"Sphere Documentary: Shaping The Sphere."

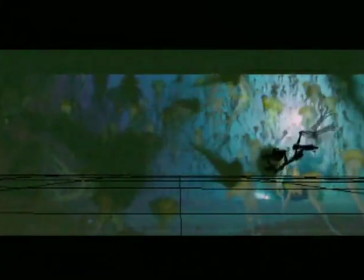487s
So then we went to the Monterey Aquarium and we filmed lots of jellyfish, all to be what we call jellyfish wallpaper.
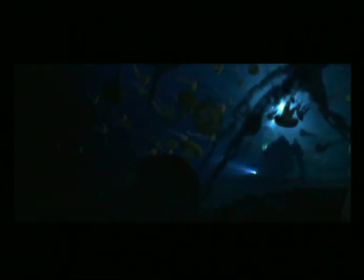495s
They filled out the background.
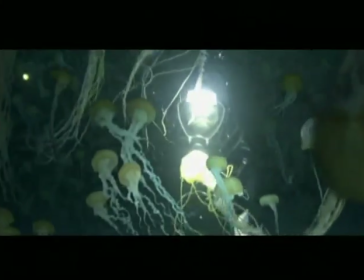497s
We photographed them very close so we could put out of focus tentacles and jellyfish bells coming through the frame in the foreground,
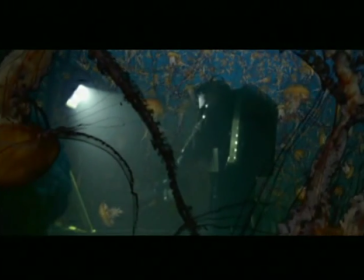505s
knowing that this foreground stuff would hide a lot of the stuff in the background. We filmed some of them, you know, proper size.
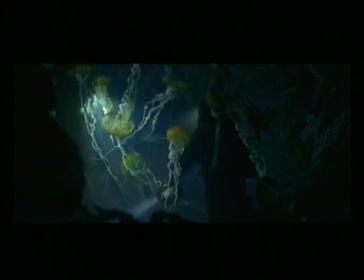513s
And as individuals, we could get them to be in the same plane that she was in.
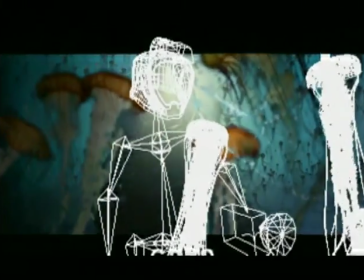519s
But what we quickly realized is that real jellyfish don't take direction very well.
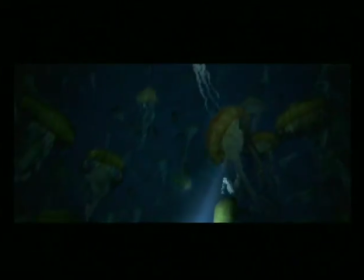525s
They just kind of just float around and do whatever they're going to do. One of the first things that came up was that jellyfish move way too slow for this movie.
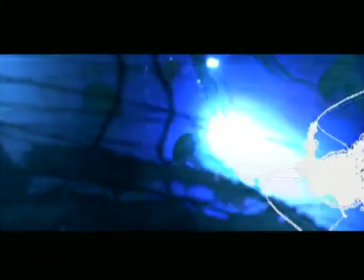533s
So all of our real jellyfish that are put in there are sped up at least three times, some of them five times, to get them to look like you see them in your mind.
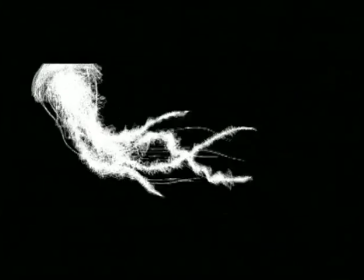542s
My original plan was to mix all three kinds, the puppeted, the real, and the CG jellyfish, and come up with what I call a mixed herd of jellyfish.
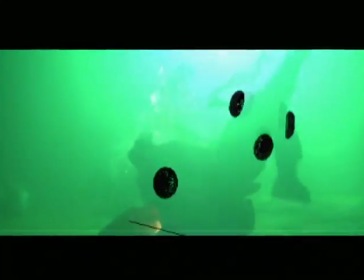550s
Theory being is that as soon as you make one look different from another, then you could mix any kind of jellyfish together that you wanted.
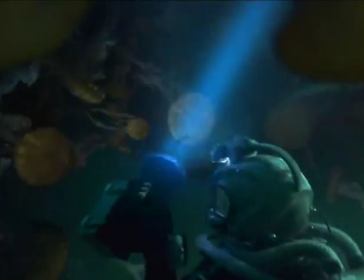558s
So when we needed the jellyfish to attack, it either had to be puppeted jellyfish or my star CG jellyfish.
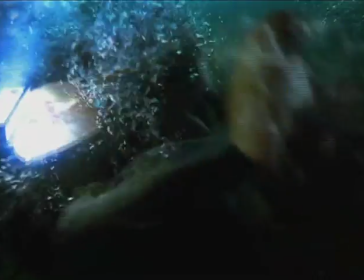565s
And then the whole sequence became a dance, a choreography of how they became more and more agitated.
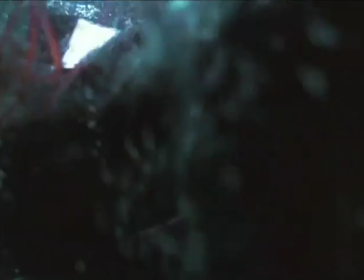573s
I've gotten many phone calls as to how I wrangled that many jellyfish and how brave Queen Latifah was to actually do it,
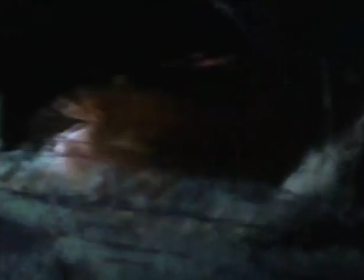580s
and did we hurt any of the jellyfish when she was thrashing around, because they're very delicate creatures. So we did a great job.
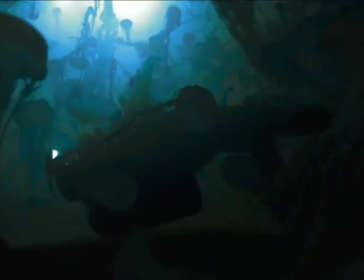586s
I'm really proud of Cinesite and the gang.
Would it make you feel any better if I told you this wasn't exactly a jellyfish?
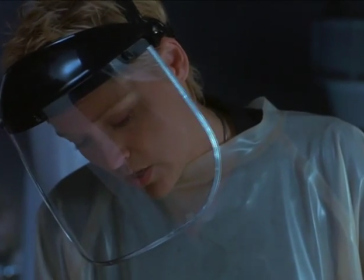593s What do you mean? I mean jellyfish like this are unheard of.
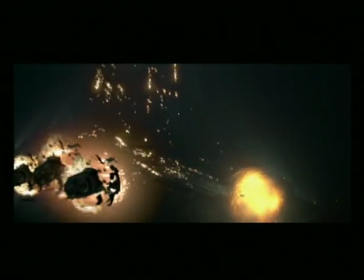598s
Now, the escape sub with the massive explosion behind it represents yet another problem because the escape sub is being chased by the shockwave.
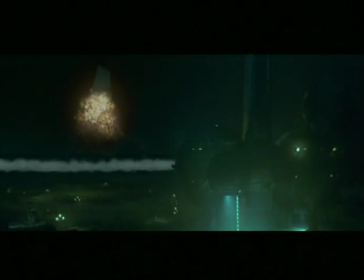606s
The shockwave is a key story point in that that's what upsets the escape sub, But they're never,
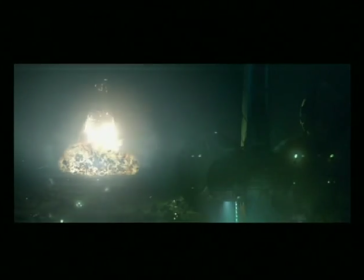612s
you know, we changed it to they're never in such jeopardy that they go inside the explosion or they would die.
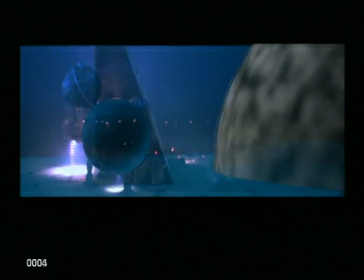617s
So this is a combination of that shock wave where the air is separated out of the water
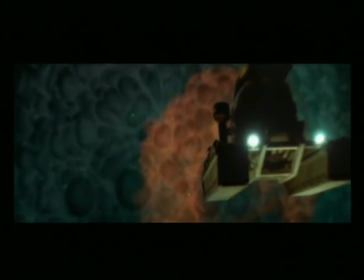626s
with our practical wet-for-wet explosions, our dry-for-wet explosions where we shot real explosions at 300
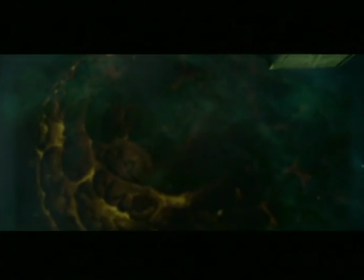635s
frames a second dangling from the top of a 150-foot crane in a rock quarry at night,
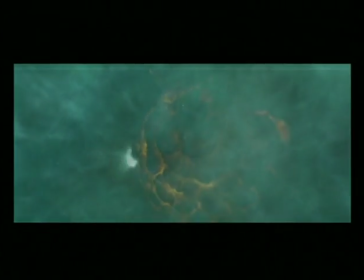640s
and our air mortar explosions, which were shot in a 25-foot deep tank,
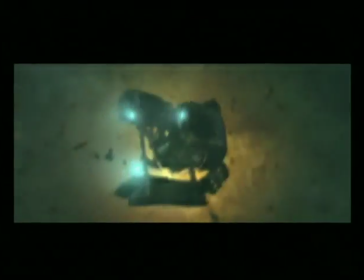646s
and filling the air with various kinds of smoke and lighting it all to mix together into just
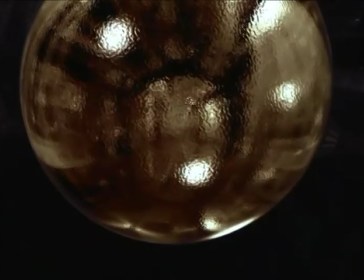651s
the perfect blend to deliver the impact and drama that we were trying to do.
You a religious man, Norm? Eight years. But I'm flexible.
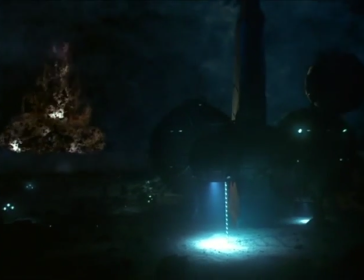667s
Visual effects is a lot of hard work. It's a lot of planning.
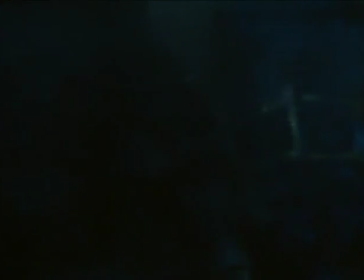671s
It's a lot of talking. it's a lot of standing next to people and trying to convince them that this approach is the best approach and it's a lot of listening in the end in order to execute and give the director exactly what it is that he was bargaining for.
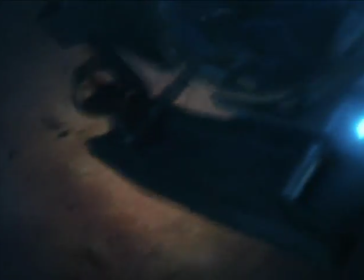686s
The power of visual effects, there's nothing we can't do and that's frightening. Every visual effect is a living,
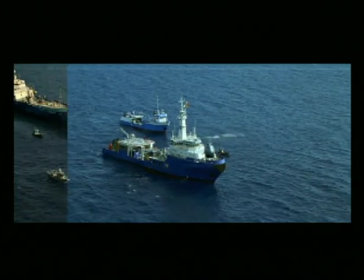693s
breathing thing and changes as soon as the cameras and the set and the actors or the miniatures or the explosion is present.
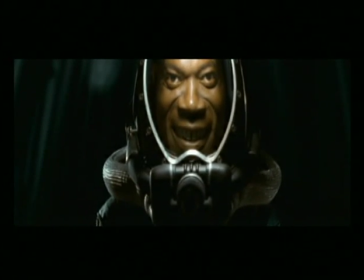700s
So if you are looking for an entry-level job in the visual effects end of the business, there's a wide variety of places you can get into it from.
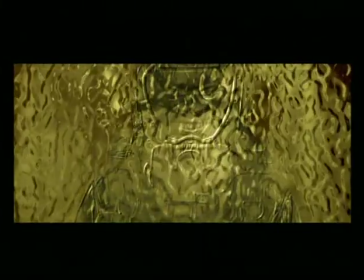709s
If you can draw well, you can get an entry-level position drawing storyboards,
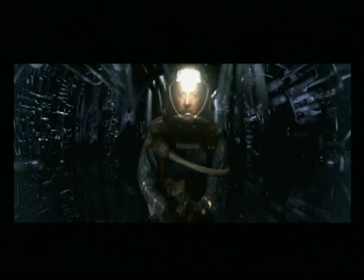713s
which is a wonderful way to start because it gives you exposure to a lot of people you wouldn't normally meet.
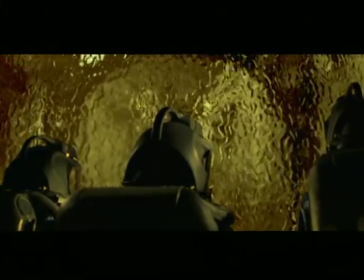718s
It gives you an overview to a wide variety of techniques and effects, and it also allows you a certain freedom in learning to design
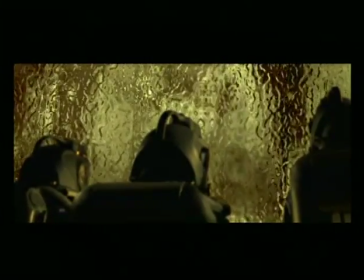727s
shots and see why some shots work really well and some shots don't work so well.